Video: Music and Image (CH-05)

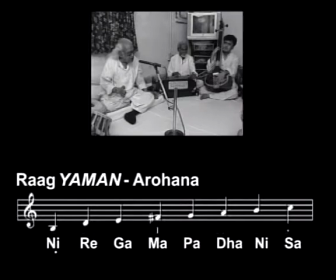(9:54)
But he continued, a raga is a raga with its single predetermined mood and tonality.
Ma, pa, dha.
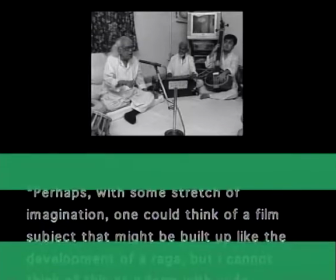(10:11)
Perhaps with some stretch of imagination, one could think of a film subject that might be built up like the development of a raga.
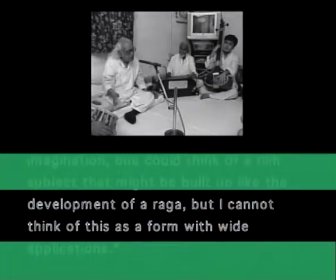(10:20)
But I cannot think of this as a form with wide applications.
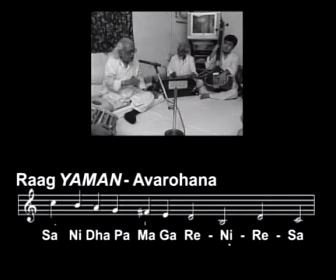(10:30)
Music and cinema have gone hand in hand from the very early days.
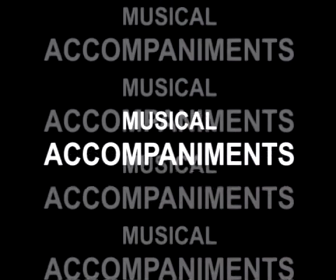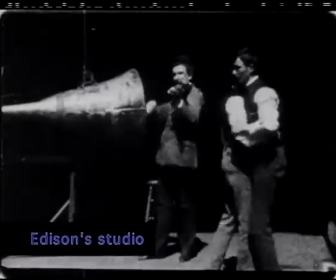(10:42)
Music came into cinema in the days of the silent movie.
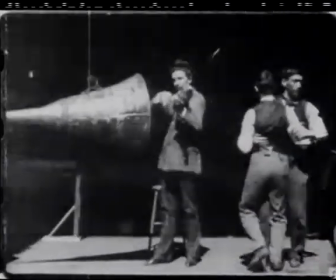(10:47)
The pianist illustrated what was happening on the screen with a musical accompaniment
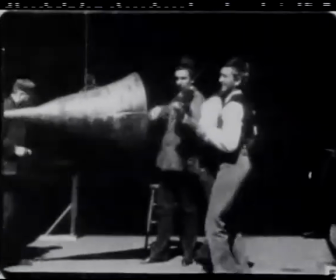(10:53)
appropriate to the rhythm and emotional pitch of the visual image.
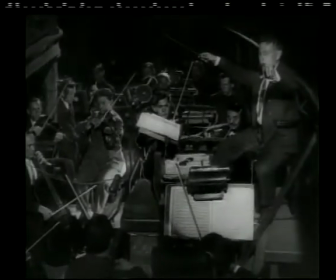(11:00)
Musical accompaniments continued even in the sound era.
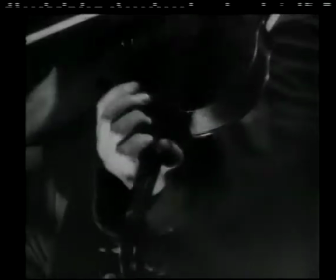(11:05)
In fact, a major motivation for the Warner Brothers to switch over to sound was to offer the pleasure of accompaniment
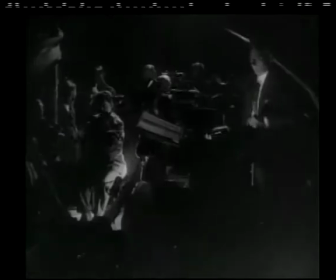(11:14)
of an A-grade orchestra to the small town audience.
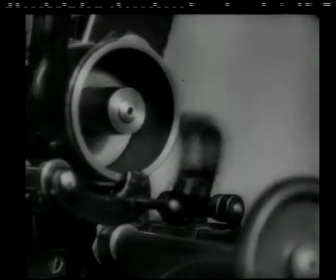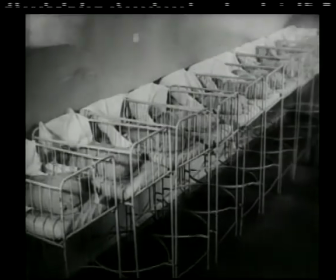(11:24)
Music can set a scene in a certain mood and underline its emotion.
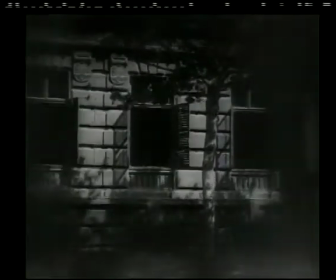(11:32)
Music can define a character.
Who's being represented by these three French horns?
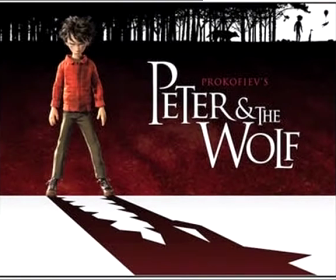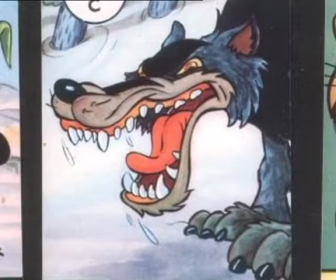(11:47) Right, the wolf.
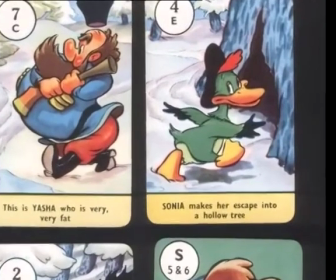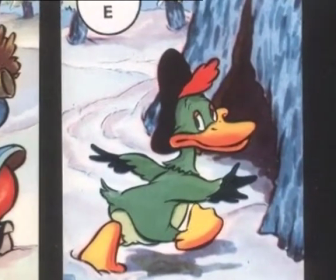(11:55) The duck.
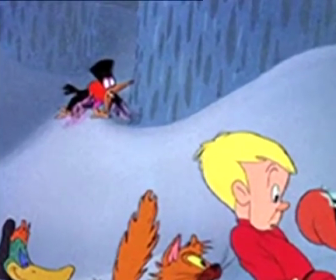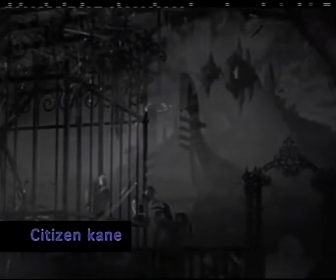(12:02) You're batting 1,000, the bird.
Music can create suspense.
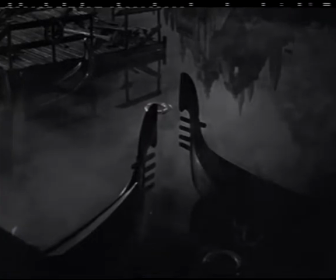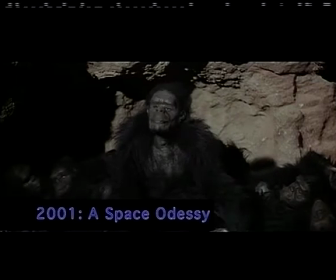(12:15)
Music can warn the viewer of an impending crisis.
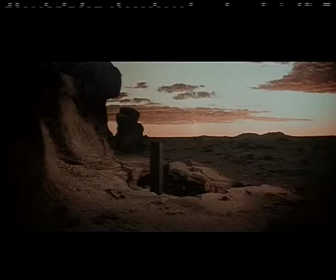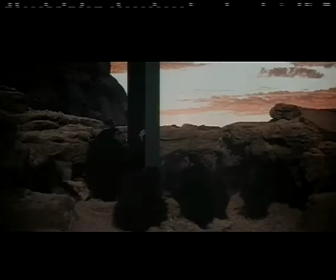(12:31)
And music can mentally prepare the viewer for a happy reunion.
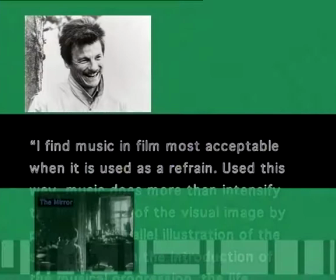(12:44)
Andrei Tarkovsky said, I find music in film most acceptable when it is used as a refrain.
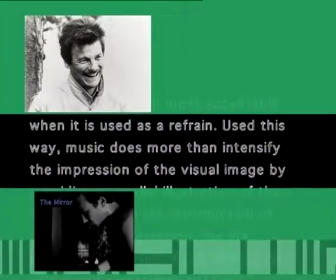(12:52)
Used this way,
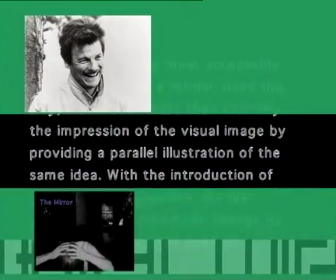(12:54)
music does more than intensify the impression of the visual image by providing a parallel illustration of the same idea.
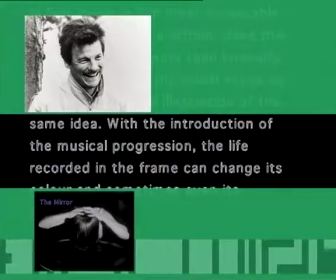(13:02)
With the introduction of the musical progression,
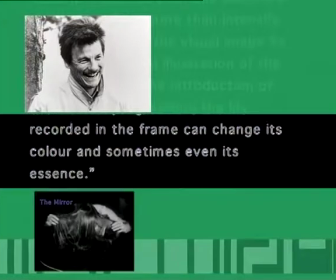(13:05)
the life recorded in the frame can change its color and sometimes even its essence.
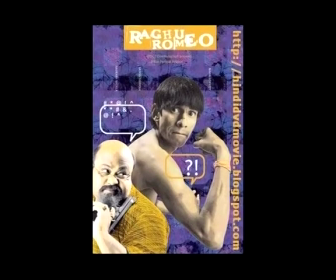(13:13)
I could quote Raghu Romeo, the film of Rajat Kapoor.
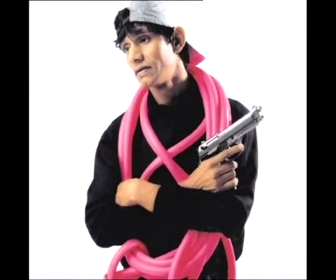(13:17)
Raghu falls in love with a television star.
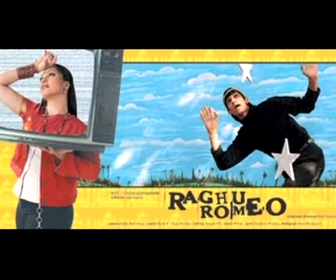(13:24)
The relationship of love develops until a point is reached that the highest projection of the love of the two heroes that can be reached. And automatically you need more. But in the tradition of the Hindi film, suddenly you have Raghu, who is dressed like a prince, the lady like a princess, and they start dancing.